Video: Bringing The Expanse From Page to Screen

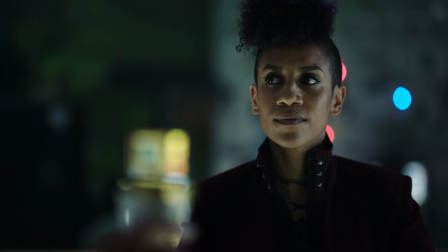[16:17]
He has changed from the book's pencil-pushing, ego-driven character into a former pirate,
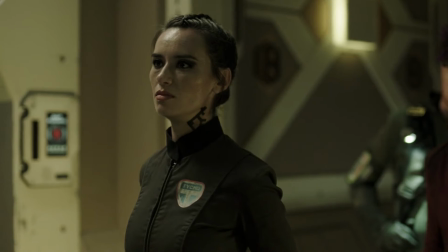[16:22]
the Ghostknife of Callisto, who has become a patriot of the Belt and assigned to be Drummer's Exo on the Behemoth.
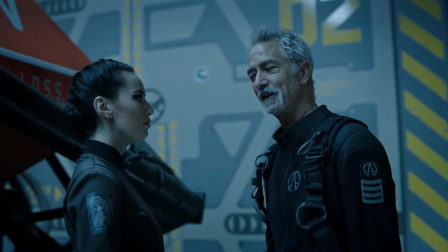[16:28]
The point of this change is to challenge Drummer and her own ideology,
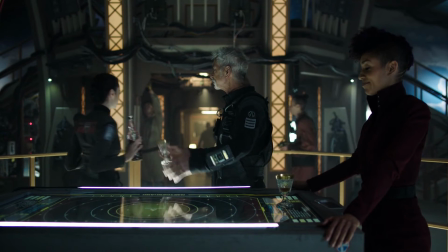[16:32]
not necessarily in a negative way, and to visually represent the evolving points of view of the Belters, which again, serves the spirit of the story more so than it serves the original written plot.
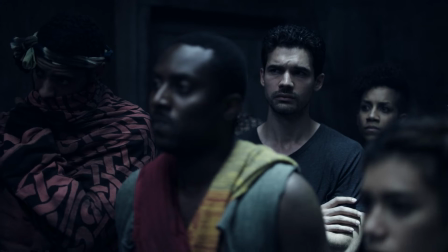[16:41]
At this point, the Belters are in the process of becoming a struggling attempt at a nation, the kind of thing that's hard to show on screen without devolving into exposition.
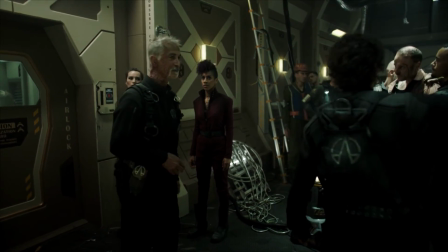[16:48]
As a result, Ashford is better used here as a manifestation of the new evolving belt for Drummer and others to bounce off.
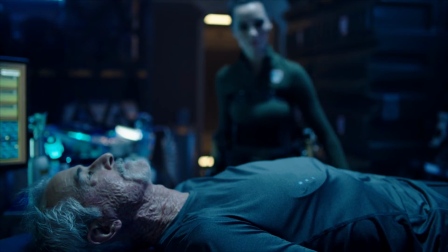[16:55]
Book Ashford served a purpose in that version of the story with that version of the characters, but show Ashford has to work differently.
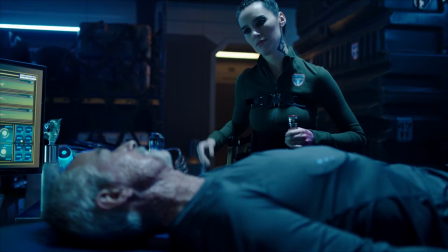[17:03]
Long term this has plenty of interesting narrative effects, especially going into Season 5 and Drummer's ultimate role.
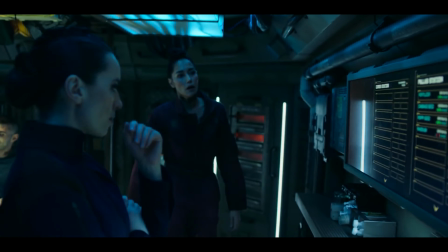[17:09]
Despite technically overwriting another character who book fans may have been looking forward to seeing on screen,
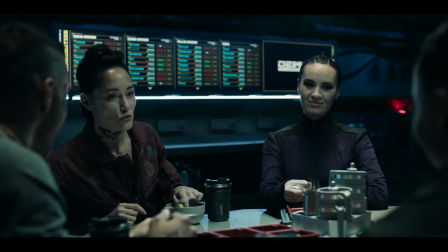[17:15]
, Drummer's actions are going to be much more interesting due to the time and investment that has been put into her as a single worthwhile character,
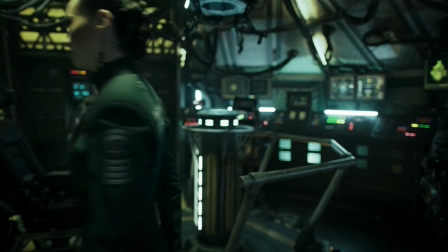[17:22]
and together, her and Ashford get to represent the development of the Belter's state as something more tangible, showing rather than telling.
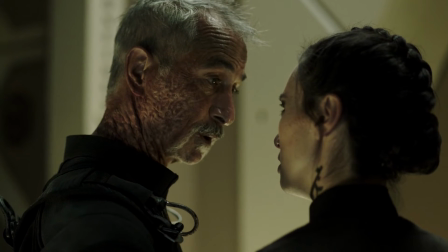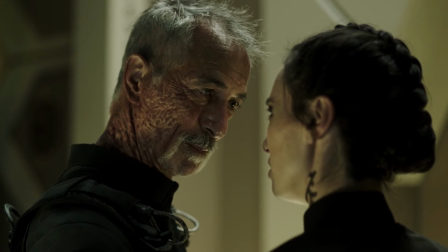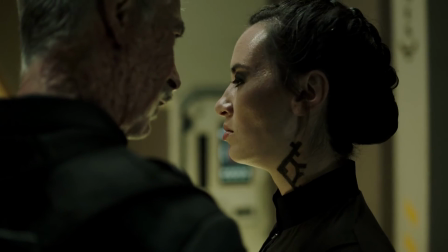[17:43] like the animals that the innards have always portrayed us to be."
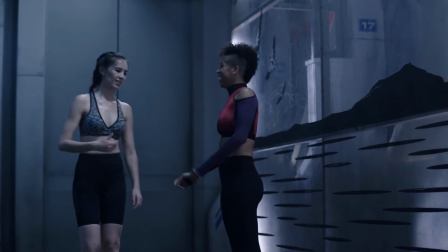[17:47]
And admittedly, this is partly because the show gets to work from a very advantageous position of knowing where the books are going,
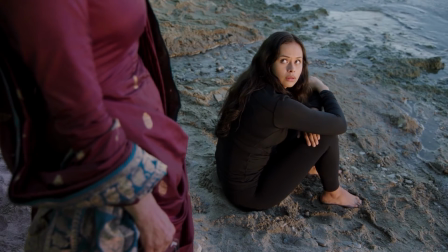[17:54]
and this means getting the opportunities to set up characters like Avasarada, Bobby and Drummer in ways they didn't get before.
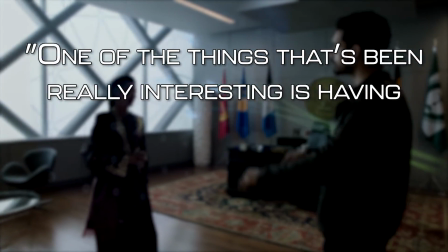[18:00]
As said by Daniel Abraham, one of the things that's been really interesting is having the backstory that we kind of hid in the books come up earlier in the show,
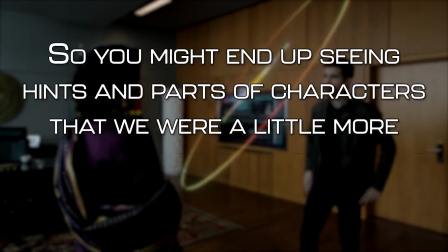[18:07]
so you might end up seeing hints and parts of characters that we were a little more coy with, a little more upfront on the screen.
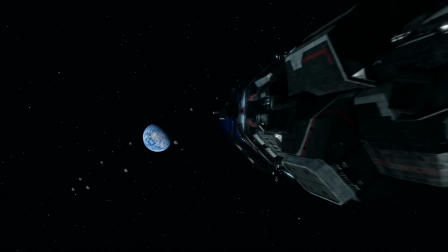[18:14]
And this concept continued into the recent fourth season,
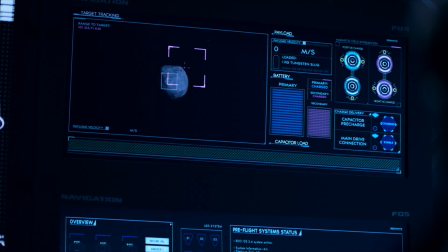[18:17]
which used a lot of the tricks learned from the rest of the series to turn a very singular-focused novel into something that does a lot of legwork for events yet to come.
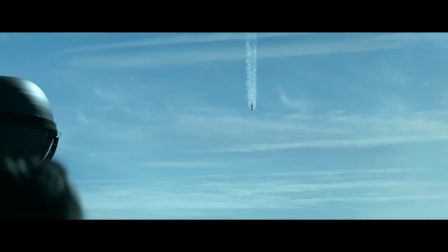[18:25]
So Bowie LeBurn, Book 4, is arguably one of the most self-contained of the series,
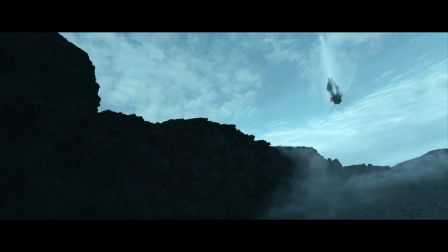[18:29]
set almost entirely on the planet Eilus and featuring only characters present to that action, save for a prologue and epilogue that feature Avasarala and Bobby.
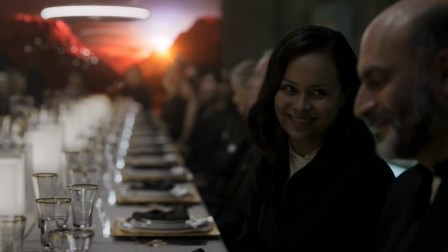[18:37]
As already established, a yearly television series is bound by different conventions and expectations to a novel,
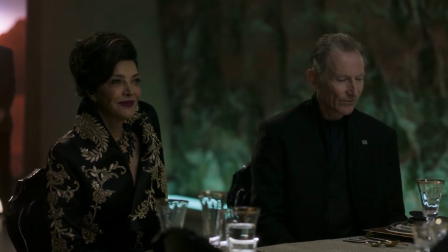[18:43]
and the showrunner will find it harder to get away with leaving chunks of the cast out of the action for two years,
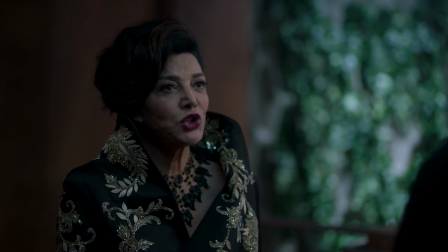[18:48]
both from the audience's point of view and from a practical sense. As well as audience attachment with the actors, there's also the reality that the actors are employees who need to work.
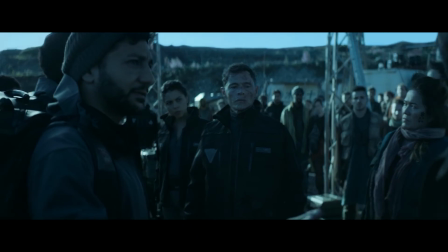[18:57]
In an interview with EW, showrunner Naren Shankar addressed the challenge of Cibola Byrne's style.
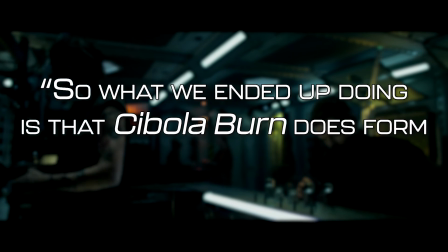[19:02]
So what we ended up doing is that Cibola Byrne does form the spine of the show.
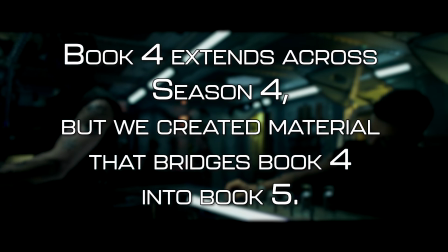[19:07]
Book 4 extends across Season 4, but we've created material that bridges Book 4 into book 5, so there's new material that deals with stuff that sets up things for the next season.
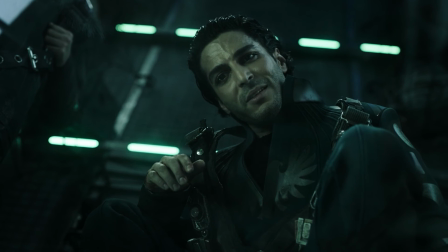[19:16]
Now, important characters like Marco Minaros and situations like the new State of the Belt and Mars
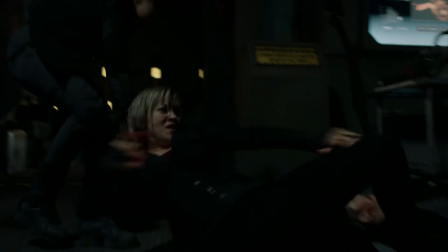[19:21]
all get to be introduced and given room to breathe before the big action begins in the new fifth season,
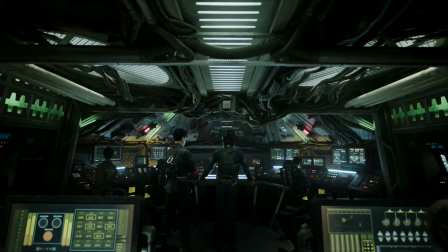[19:26]
based on Nemesis games. Once again lending a greater weight to future events, while still managing the realities of television production.
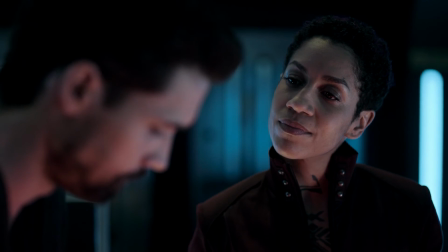[19:34]
And it's obvious how many of these decisions have been made with the quality of the show always in mind in some form, not just practicality.
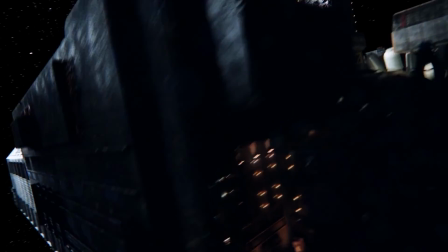[19:41]
The Expanse has obviously learned a lot from adaptations that have come before it,
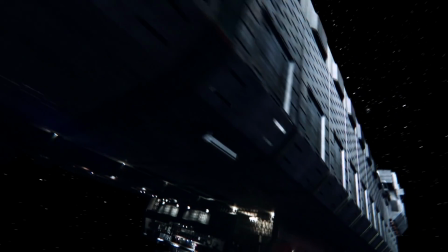[19:44]
and has done its best to not let restrictions and practical issues get in the way of translating the most important elements of the story.
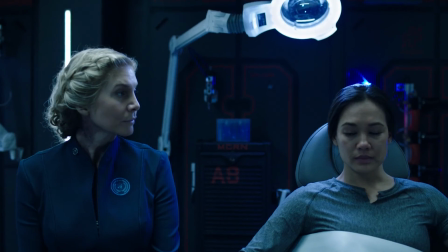[19:51]
And that's the secret really, which doesn't seem like a huge reveal, but still seems to be often missed all the same.
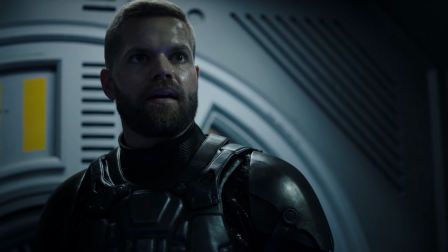[19:56]
The important part isn't meticulously transporting the action from the page onto the screen,
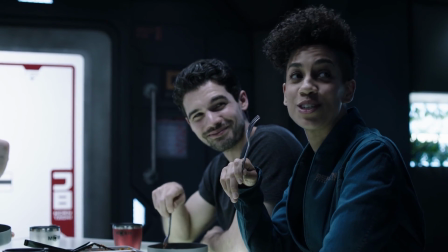[20:01]
since sometimes that's not possible due to real-life limitations, or even just because of simply differing formats.
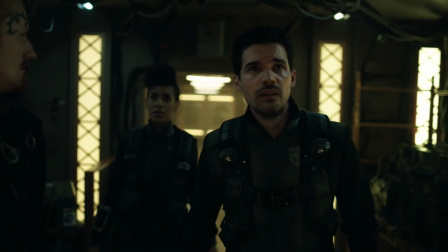[20:08]
Instead, the best adaptation needs to capture the core and the heart of the original work and bring that to life on screen.
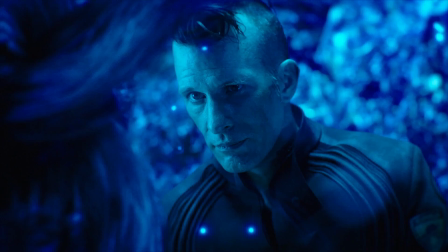[20:14]
Even if the details are sometimes different, The Expanse proves that it understands what made that book special to readers and delivers on that promise.